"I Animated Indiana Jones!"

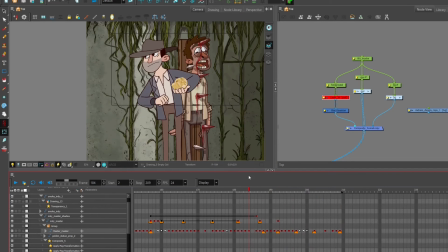268s
So the cartoon I'm working on, or the cartoon I worked on recently, contract finished, so I moved on. The director was very adamant that on a cut, there should be some animation, there should be some acting on a cut,
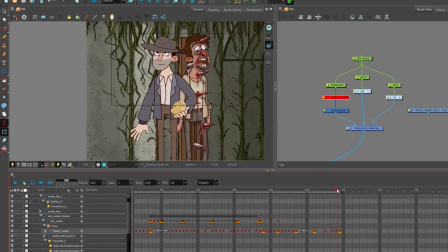283s
because it looks more natural and it flows better. So that's what I did. I had him start the turn, and it cuts right here.
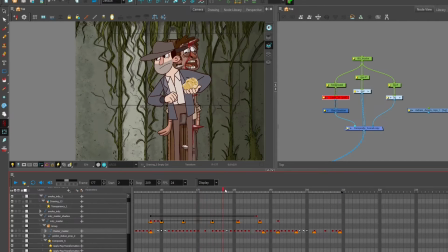291s
Stops. Other things to look out for in this bit is there's a couple of arcs there.
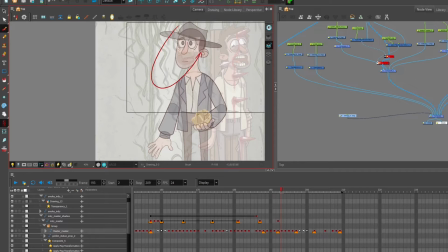297s
Yeah, so it goes like that. It's a nice arc where he starts at the top. There's a breakdown there, and then the end key is here. There's an overshoot and settle.
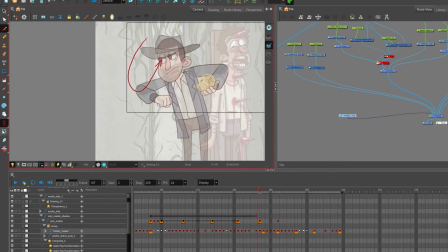317s
And it's not many frames.
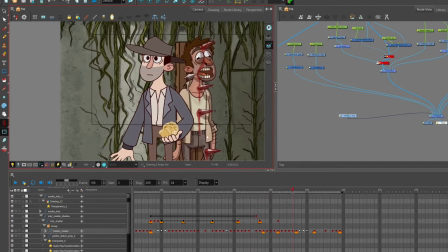318s
It's amazing how much you can get away with by just having a few select in-betweens. There's some nice secondary. No, there's some nice overlapping action on his hat. It flops around a little bit, so it overshoots.
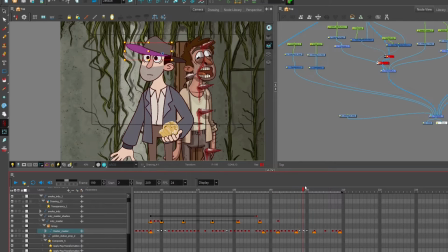340s
Overshoots there, and then settles. It kind of goes up and then down.
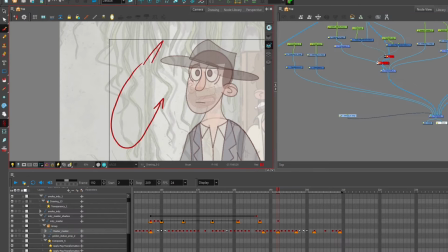344s
Oops, daisy, what the f. So it kind of goes up and down, kind of goes like that. This bit, the hat.
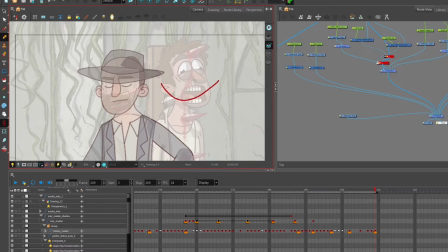355s
Yeah, it begins to turn. Oh yeah, head turns. You want head turns on nice arcs. If it was more straight, a head turn that was more straight, it would just look robotic, so you want it to sort of
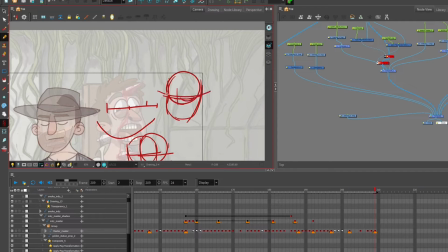you want the head turns to really dip down.
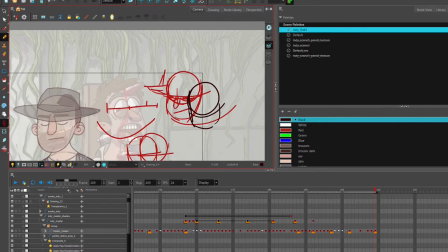380s
You really want the head to dip down.
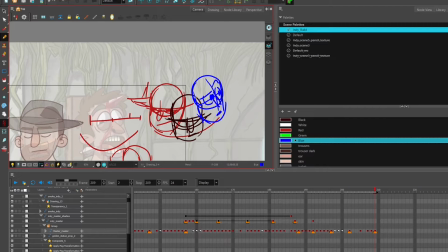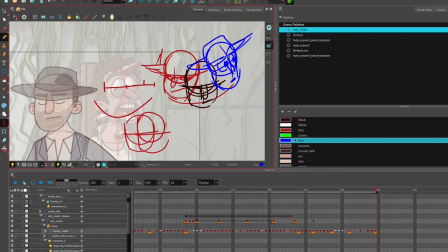393s
So arcs, get a nice arc in there.
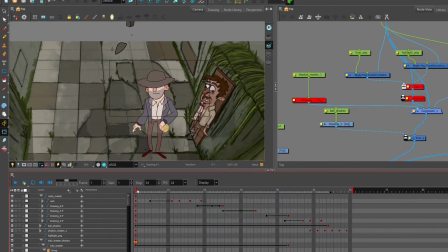399s
Okay, so scene 2. So I was talking about in the previous scene 1, about cutting on an action. Oh, that arm is very ugly. That looks so.
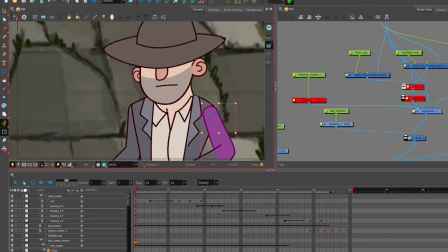411s
That's the thing about animation, is you can have one drawing that looks not great, like it looks kind of, yeah, looks kind of rubbish.
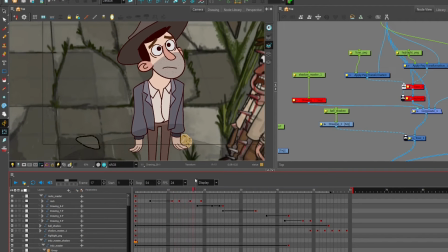419s
But once it's all sewn together, it actually looks pretty good.
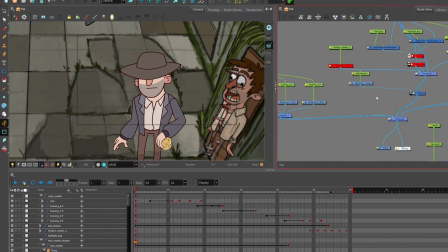423s
Okay, so this one here, this is the tail end of that head turn I was talking about.
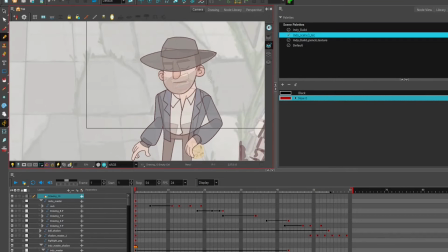431s
Oh, let's do a better color than that. Okay, so like I was saying before, head turns.
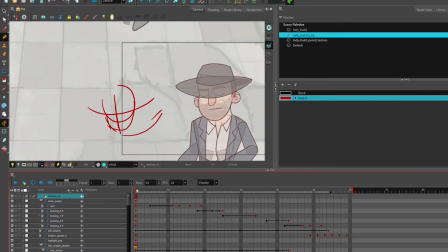439s
Arc, then it comes up into this.
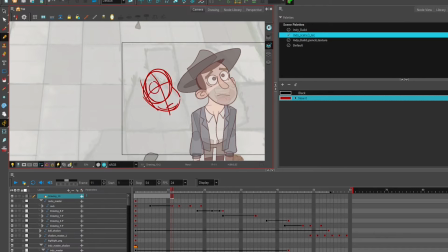And I really exaggerated his eyes here.
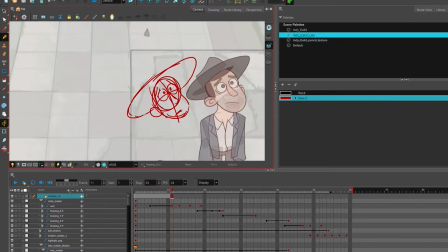460s
Just to, you know, it's cartoon. It's a bit cartoony. There's something about, I really like about, this hat's too big. I really like these sort of cartoony juxtaposed with the sort of violent stuff. I don't know what, but it has to be like really cartoony. I don't know why.
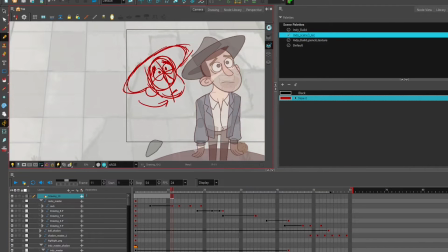478s
Maybe I should ask my therapist. And I wanted to push the perspective here, so it's really forced.
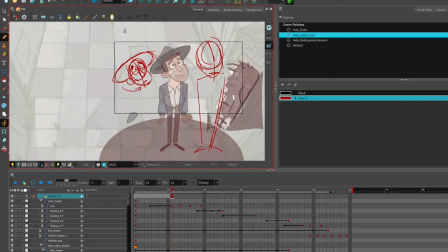490s
His head's quite big because his head is closer to the camera, and there's not much animation actually in this one.
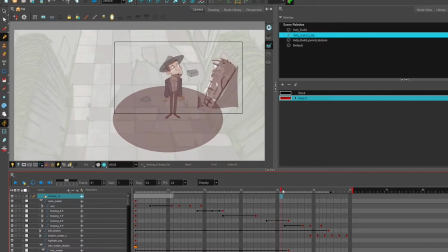498s
He does a blink and he kind of sighs. I kind of threw that in last minute, so it looks a bit rubbish, the mouth movement I'm talking about.
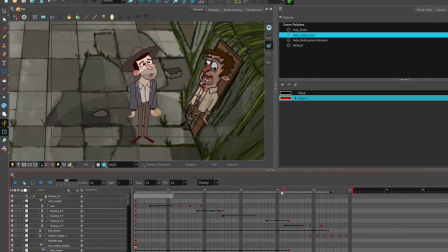505s
I also included a shadow looming over him. His impending doom is coming.
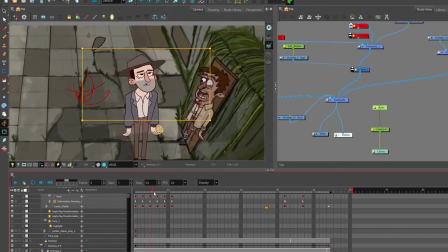510s
Alright, I also wanted to give it a sort of depth of field feeling.